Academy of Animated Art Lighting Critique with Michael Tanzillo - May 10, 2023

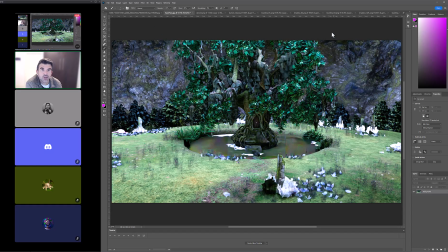(24:40)
So basically, I was saying, so it actually worked out well that
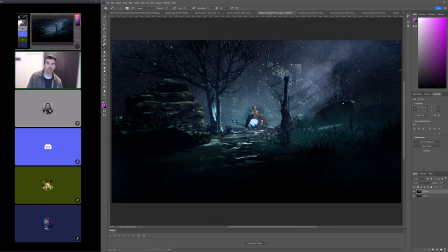(24:45)
that Krystina and you both have very similar scenes in that they're very complex visually, like lots of stuff, and really kind of we need to use what we have
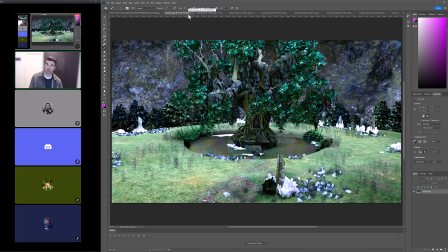(25:00)
to really focus the audience's eye on where we need them to go. So your reference is great, right?
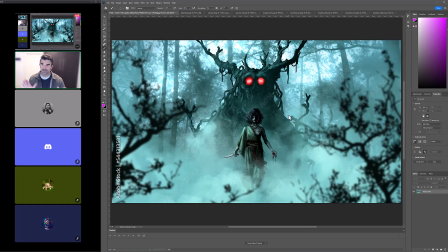(25:06)
There's haze all over it, but there's a couple things that are allowing us to really center in. There's the more contrasty elements of her hair and this tree creature back behind her. I don't know what this is, and then also like these dark elements of the foreground are out of focus,
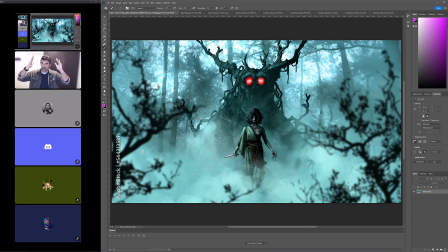(25:24)
so we don't focus in on them, but they're really used to like as a framing element to allow us to focus on the character. And then we also have a little of the usage of the color red, not only the eyes, but there's like little touches of red in the blood, in her garments, and on her it looks like splatters on her skin.
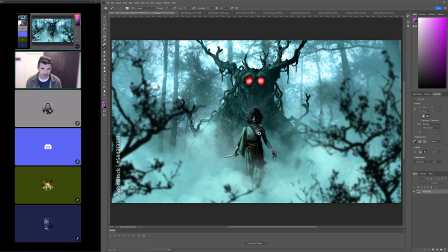(25:41)
I'm not quite sure what that is, or maybe it's a tying wrap thing. Not quite sure. But either way, the red color brings us into the middle too. And I think that is a great structure for building out your image. So you've got you've got this going, you've got everything starting to work well.
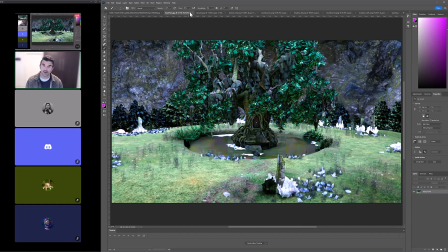(25:57)
I think that your colors are falling in line, kind of the overall softness of the light of this overall.
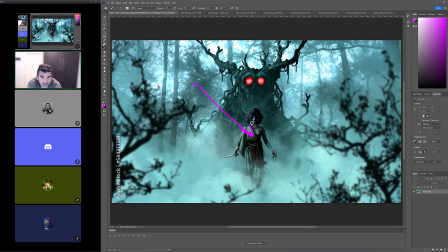(26:05)
I do think there's a little bit stronger of a key light on this character. You can see like by the key to fill on her face.
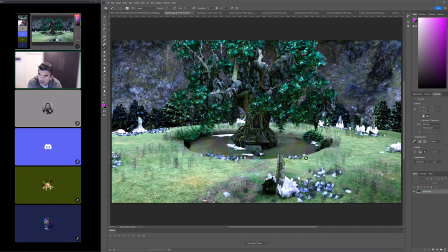(26:10)
So I think that you can potentially put in a stronger key light and having a little more key light direction. But I really do think we need to structure this in a way that's going to allow the audience to read in to not only this door, but also just kind of like this path that leads back there.
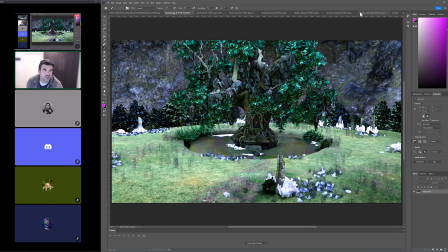(26:28)
So we can do it through, and I'll show you some of the, Krystina has some beautiful references too.
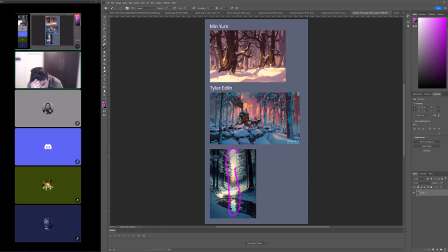(26:33)
So again, like you can use like this kind of column of light down the middle to focus us in there. You can use this colorful haze in the background, the kind of warmish haze to push back in the space and allow stuff to pop forward.
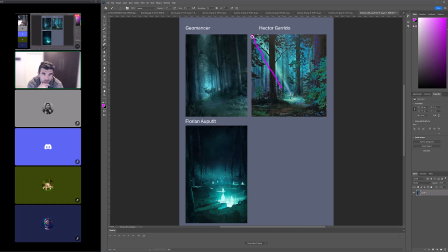(26:50)
And these are great for, again, directing the viewer's eye. Like there's a very literal beam of light coming through here that kind of centers in on this character. This one is like, again, haze in the background, but it's like brightest in the middle and then getting the dark silhouette of the deer, moose, elk, I'm not quite sure what that is, to read off of there.
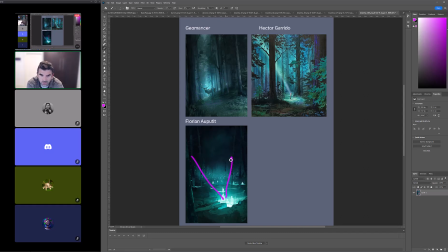(27:07)
And then this one too, like darkness all around, brighter coming through here to like really focus the audience's eye right there. So it's a lot of that type of stuff.
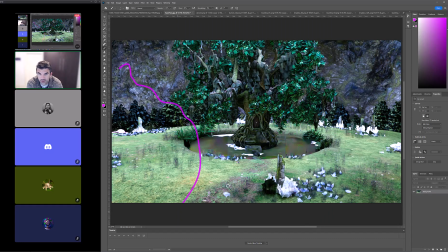(27:17)
So it's like, do we want to put something in the foreground here to kind of flank out the foreground and allow us to focus in here? Do we want to layer together some haze back behind the tree to get the darker elements of the tree to go forward?
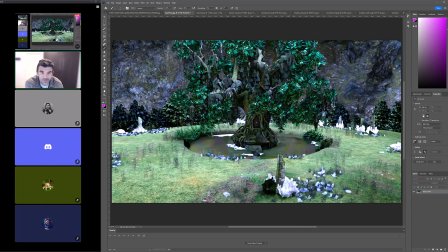(27:31)
I mean, maybe we can go even more literal with it and open up that door and allow some like red light to kind of pour out of it, or warm light to kind of pour out of it to invite the audience into the space there. But it's really all about structuring that.
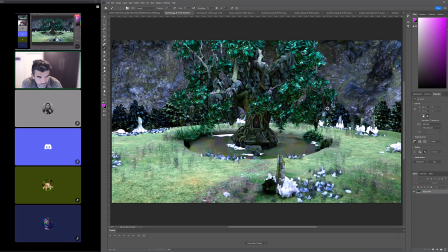(27:45)
And then the other thing I said was these crystals, they're just whiter and brighter than the surrounding elements. If they're a key part of the scene, awesome. We can make them glow and have them cast some light onto the ground and some emission and stuff,
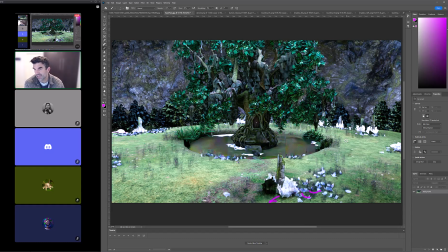(27:59)
and play that up a little bit. But if they're not, like, then we should probably tone them down. So it's really just about seeing where they stand in the little story that we're trying to tell too. And we could even, I mean, maybe if you wanted to glow those up, we could even reposition those to kind of, like, those could help lead the audience's eye back into this space too.
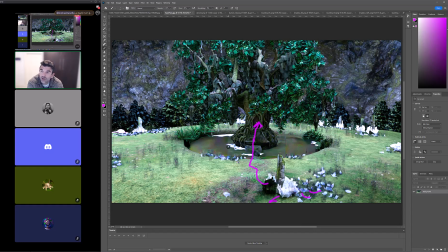(28:17)
So we've got some options here. But the good news is that we are 9 days into the month. You've got and we've got 2 months on this lighting challenge. But you've got everything set up. Now it's just a matter of continuing to work and refine it. Because I always find that like just getting things up and running is the hardest part mentally for me.
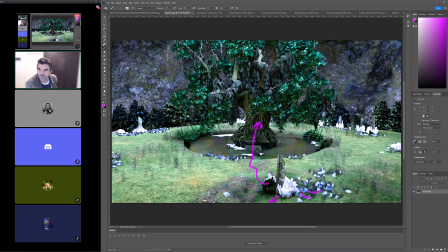(28:36)
And then once it's there, it's a matter of just tweaking it around. So did you have any questions, or did anybody else have anything to add? Thank you. Yeah, no problem. All right, y'all.